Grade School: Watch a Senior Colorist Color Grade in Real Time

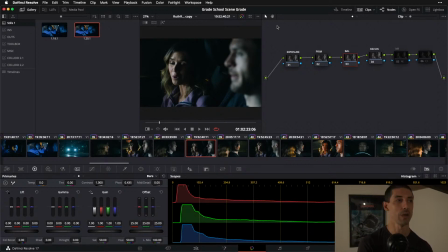45:15 One of the other things that I get out of like my colloid tools that I don't get out of rolling my own contrast curve by hand very quickly is I know from having built the math that middle exposure in to that colloid look is going to give me middle exposure out every single
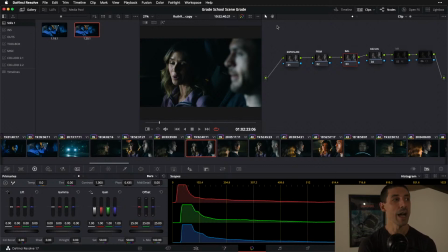45:29 time. So that means when I'm making an assessment of what's the sweet spot of this frame, I can trust that what looks middle exposed to me actually is what was middle exposed. I haven't, with my stack or with my color management, biased middle exposure up or down. So I can use that as a very good clue in cases like this to say, well, find the middle exposed part and grade to that.
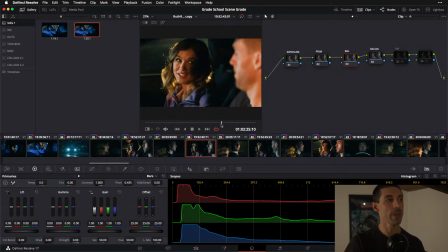45:49 And whatever happens above or below that, let's start with just letting it happen, because obviously if they didn't want the lighting to change, or they didn't want the exposure to go up or down, they probably wouldn't have programmed in all of that changing lighting condition. So I'm going to assume by default that the filmmakers are smart, that they know what they're doing, that they like what they did.
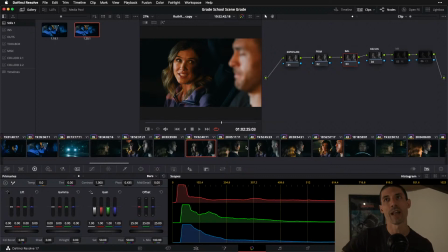46:07 And then we'll talk about it if they say, hey, I think I overdid it a little bit on that hot light panning across the side of her face there. We can animate and get as fancy as we want to, but I'm not going to assume that that's necessary or desired just kind of on spec at the beginning of the project.
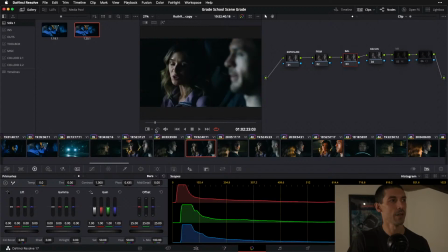46:24 So I'm going to look at like, it's either going to be this kind of like darker mood here or something like this.
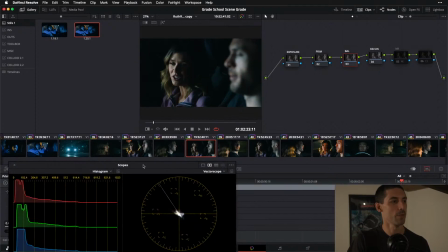46:30 And I'm going to grade to something like that. One of those moments in the shot. And to be honest with you, I just like how this looks. My only real adjustments here would be more kind of look level things of like, I could see my client maybe going like, come on, the contrast is a little heavy. Let's open it up a little bit. And I'd be happy to do that, but I think it looks inky and beautiful and filmy.
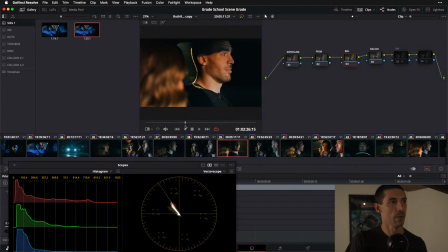46:49 So I'm going to let it ride. I don't see any need for overall exposure adjustment or a contrast ratio that is out of sync with what I'm doing elsewhere in the picture.
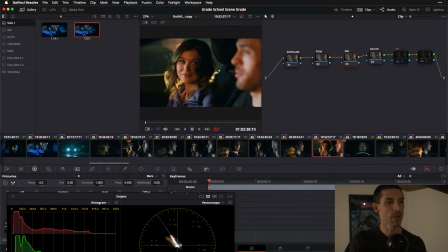47:00 So I'm pretty darn happy with that. And I'm going to look at, if I grab a hero on, a moment like this from this kind of profile angle, and I now look at when we bounce to the front, I'm just going to assess how that match is feeling at the global level.
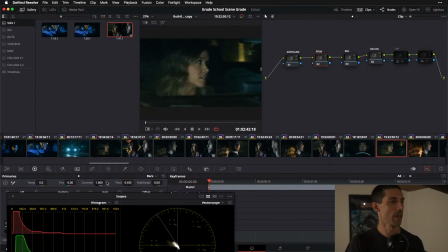47:16 I think on this side, we do need just a little extra snap to get things to line up. So I'm going to try like a 1.05 on my contrast. Let's see how we're feeling there. I think we can go even a little bit further. Yeah, now we're making money. Not that far.
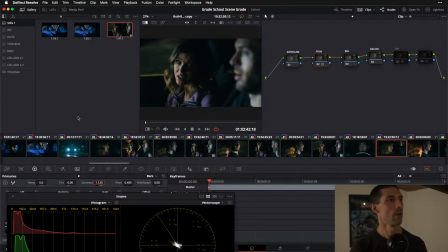47:33 There we go. Off, on, and match. So I would kind of store that as my preset for this. This shot's tricky. Again, paying attention to the evolution and the different moments in a frame. This one is going to turn from her single, at least in some setups, maybe not on this particular cut.
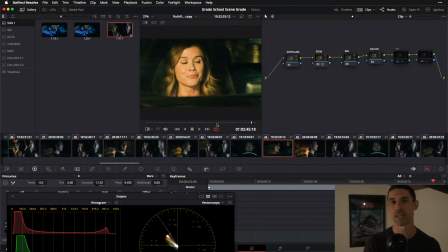47:51 In some cases, I know that this one shot, I'm thinking a lot about setups. I'm thinking a lot about what can I learn, what can I understand about the way this was actually photographed. I know from having watched this scene before and having asked the right questions of the production team, this setup is the same as this setup.
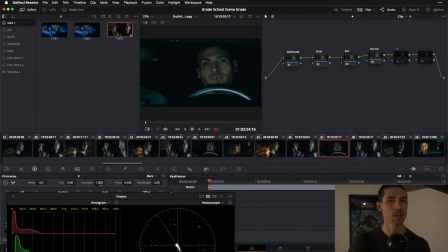48:08 And in fact, there's a shot in this scene where we pan from her to him. So I know that as a starting point, I should be able to ripple one to the other, and then I will adjust for the necessary variation from that baseline of doing the same thing,
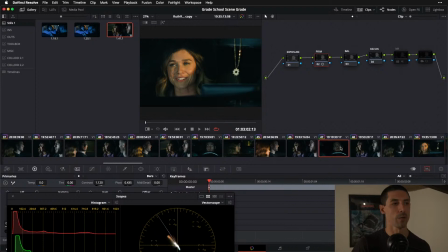48:25 as opposed to what I might have done earlier in my career of going like, oh, okay, here's this shot and now here's this shot. They're actually the same shots, the same focal length, it's the same stop on the lens. It's a lot of the same lighting conditions. The frame contents and the subject have changed, but more has stayed the same than has changed.
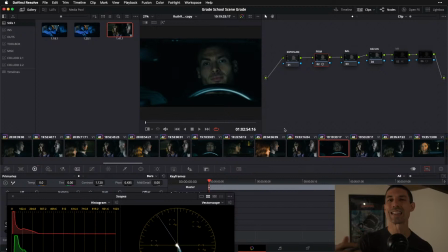48:40 So I want to try not to introduce additional variables with my grade. I want to match and then deviate from that only as my eye demands, rather than starting with two completely different treatments of what's fundamentally the same frame in many ways. I'm going to take another quick break and answer some questions.
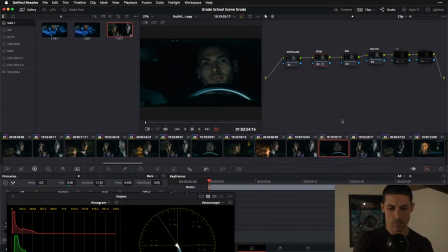49:01 Okay, Jim is wondering, are you laying out your node tree for our benefit, or do you generally use a fixed node tree? Fixed node tree, for sure. I haven't done much of it yet, except for like when I did that little sat versus or lume versus sat curve earlier.
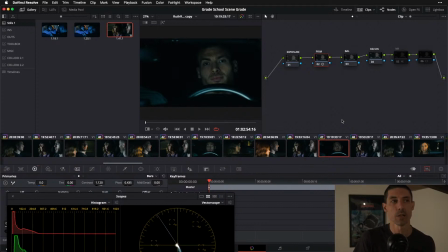49:17 I'll add stuff onto this all day if I need to, but like this is my workhorse right here.